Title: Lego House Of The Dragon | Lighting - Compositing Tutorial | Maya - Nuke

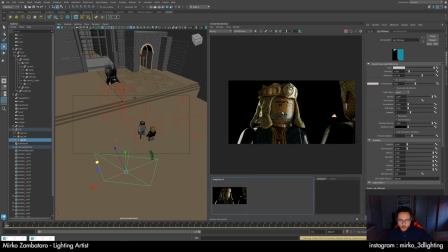16:47 In my shot, I think that I did. It's boosted exposure just for the environment because the dose light of character wasn't enough strong for lighting the environment.
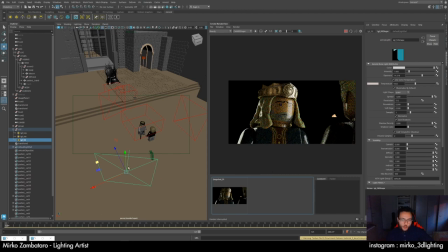17:04 So I just do an override of exposure for having more light in all environments. I will show you now how I do it in layers.
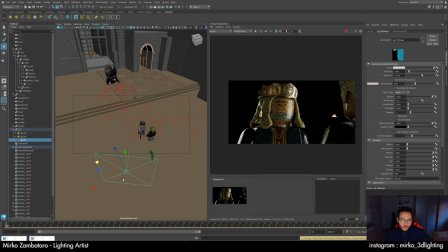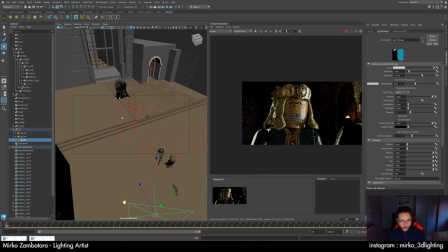17:25 So, first thing, I will create another light now that we see the environment for the window. I just deappose for being more faster.
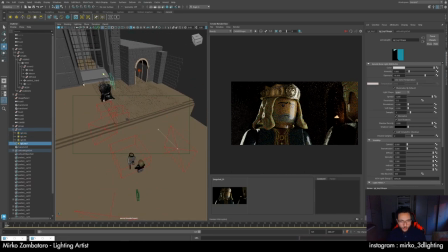17:39 I duplicate this key. I make it at the size of the window.
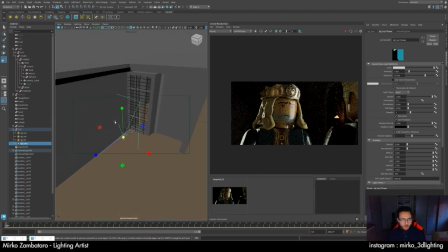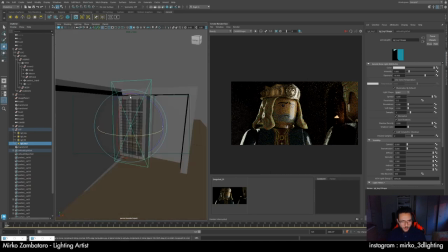18:07 Okay.
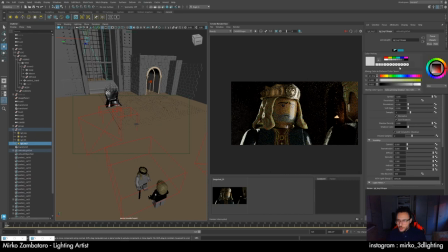18:12 I will keep the color of the rim light because it was the same green of the rim. In this case, what we did is create a strong rim for making this rim in character because the window light in 3D it's too far for making this strong rim.
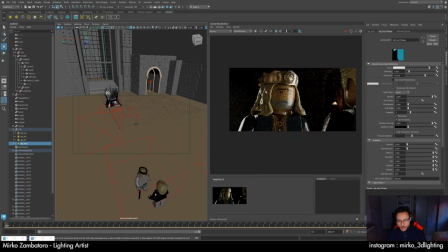18:29 But in the lighting, it's the same light. I mean, this rim light is created by the window in the natural light in the film, so of course it's the same color.
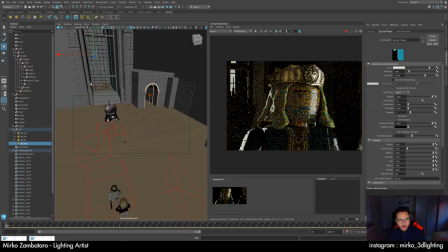18:43 Okay, we put the camera to one for see the light in the exterior. Okay, we make it a little bit stronger
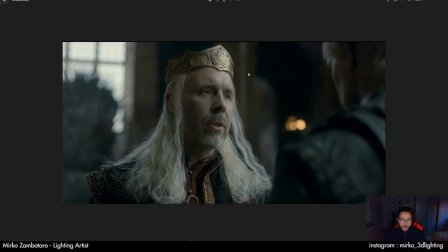19:01 for having this nice bounce here. It feel a bit the environment also, this light.
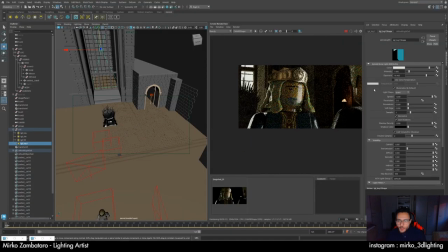19:08 So okay, 20 maybe. Okay, we have already information. I think it's cool.
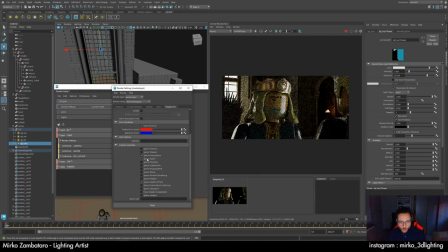19:22 In this case, we avoid the atmosphere, but we also have the atmosphere that it's very strong here.
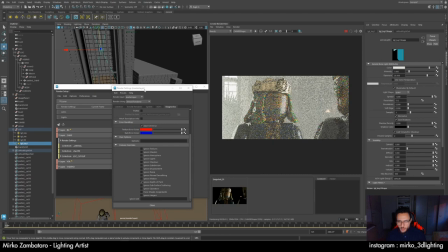19:33 We can reduce it in comp or reduce it directly in Maya. So first, I delete all volumetric in the rest of the lights. It's because I show you the whole layer, but
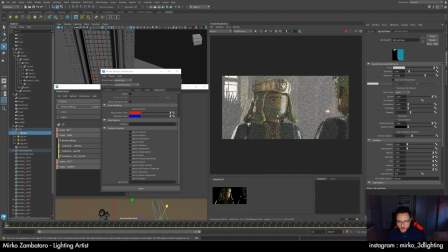19:52 It's not obligatory because in the character layer I already
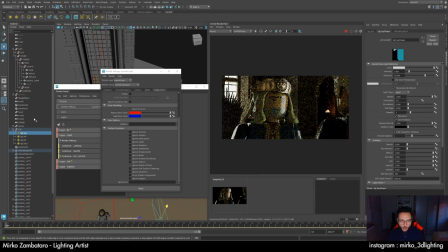19:57 override this in your atmosphere for don't have atmosphere with all the lights, but it's just for showing you in this case. So yeah, I just keep the atmospheric of the window just a little bit. In any case,
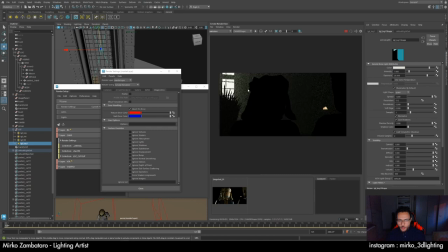20:20 we can edit it in compositing, but I think it's okay right now. Here I already have the AOV because I created it before. It's simple, you create RGBA underscore with the name of your light group.
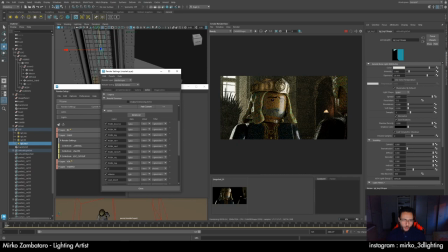20:35 So in this case I have all the light group of my sequence. I have just to rename the light group. So in this case, key rim